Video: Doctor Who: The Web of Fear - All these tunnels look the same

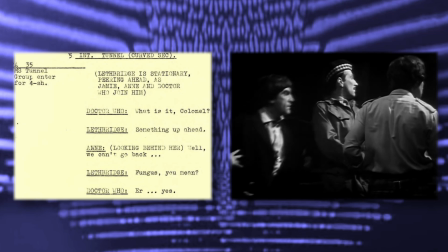Scene 5 is where this starts to get a little more complex. Arnold is reunited with the others.
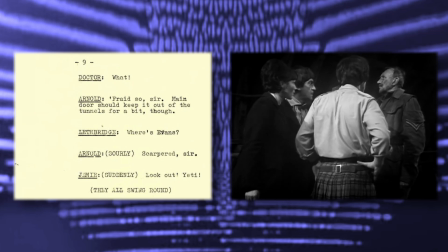Jamie turns round and points at advancing Yeti. Pause.
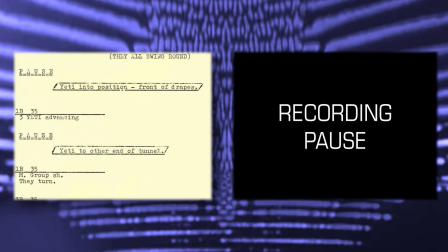3 Yeti are moved into position at one end of the tunnel. Recording resumes and the Yeti advance. Pause. The Yeti are moved to the other end of the tunnel set.
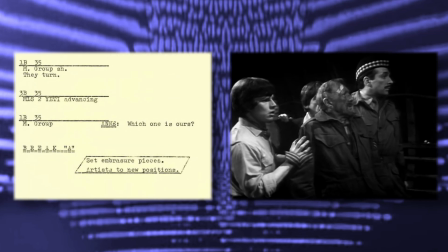The scene resumes and our heroes turn to see more Yeti coming at them from the opposite direction.
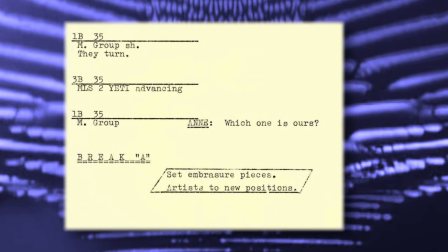They are then surrounded by all 4 Yeti. By using carefully planned pauses,
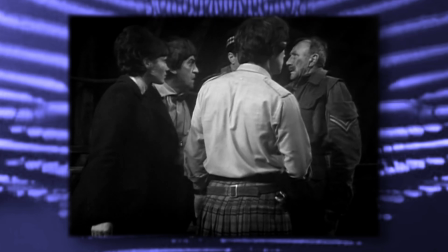Douglas Camfield has helped give the impression of a tunnel set far longer and more expansive than it actually was in Studio D at Lime Grove.
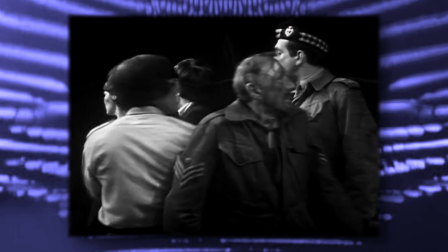He also sells the idea of the tunnels crawling with Robot Yeti.
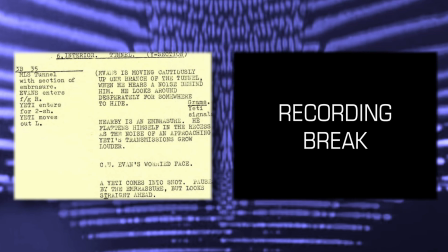But Camfield isn't finished yet. After the Doctor and his friends are captured, there is a longer recording break.
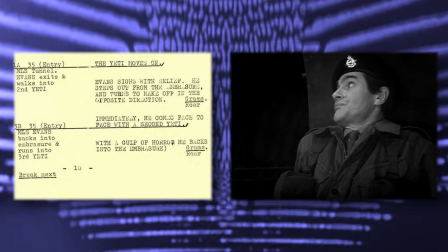During this break, a set piece is added to the tunnels to give Evans somewhere to hide from the advancing Yeti in scene 6.
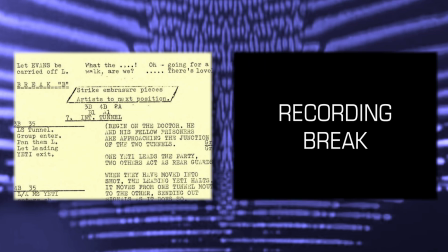After he is literally carried away, there is another break in recording, during which the embrasure is removed.
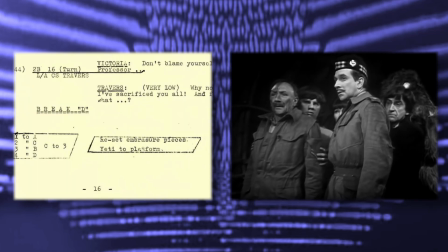There is then a further scene with the Doctor's party before another recording break
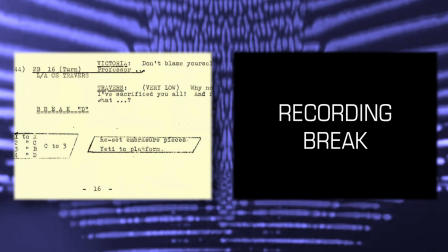to put the embrasure back for the scene where Arnold encounters Harold Chorley.
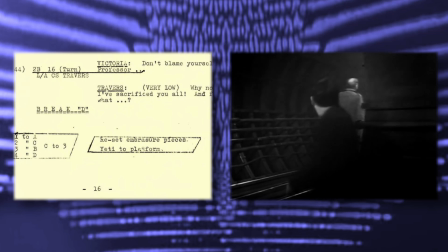What we're seeing here is a director carefully planning his camera angles, positions of actors,
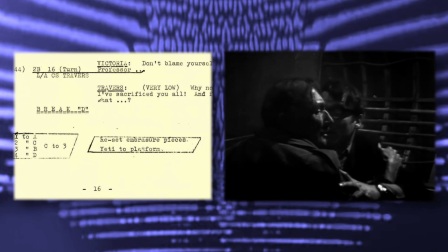and where to schedule pauses and breaks in recording in order to get the most out of his resources.
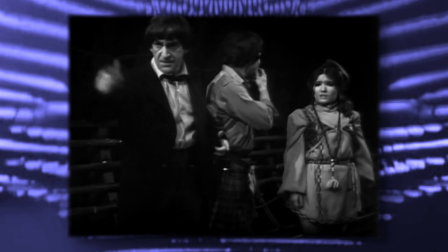So if someone ever watches The Web of Fear and remarks that all the tunnels look the same, there's a very good reason for that.
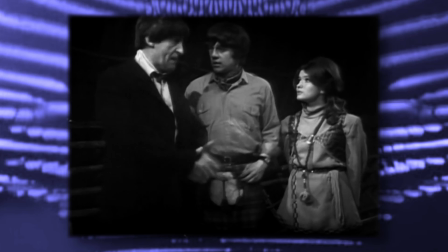That's because they are.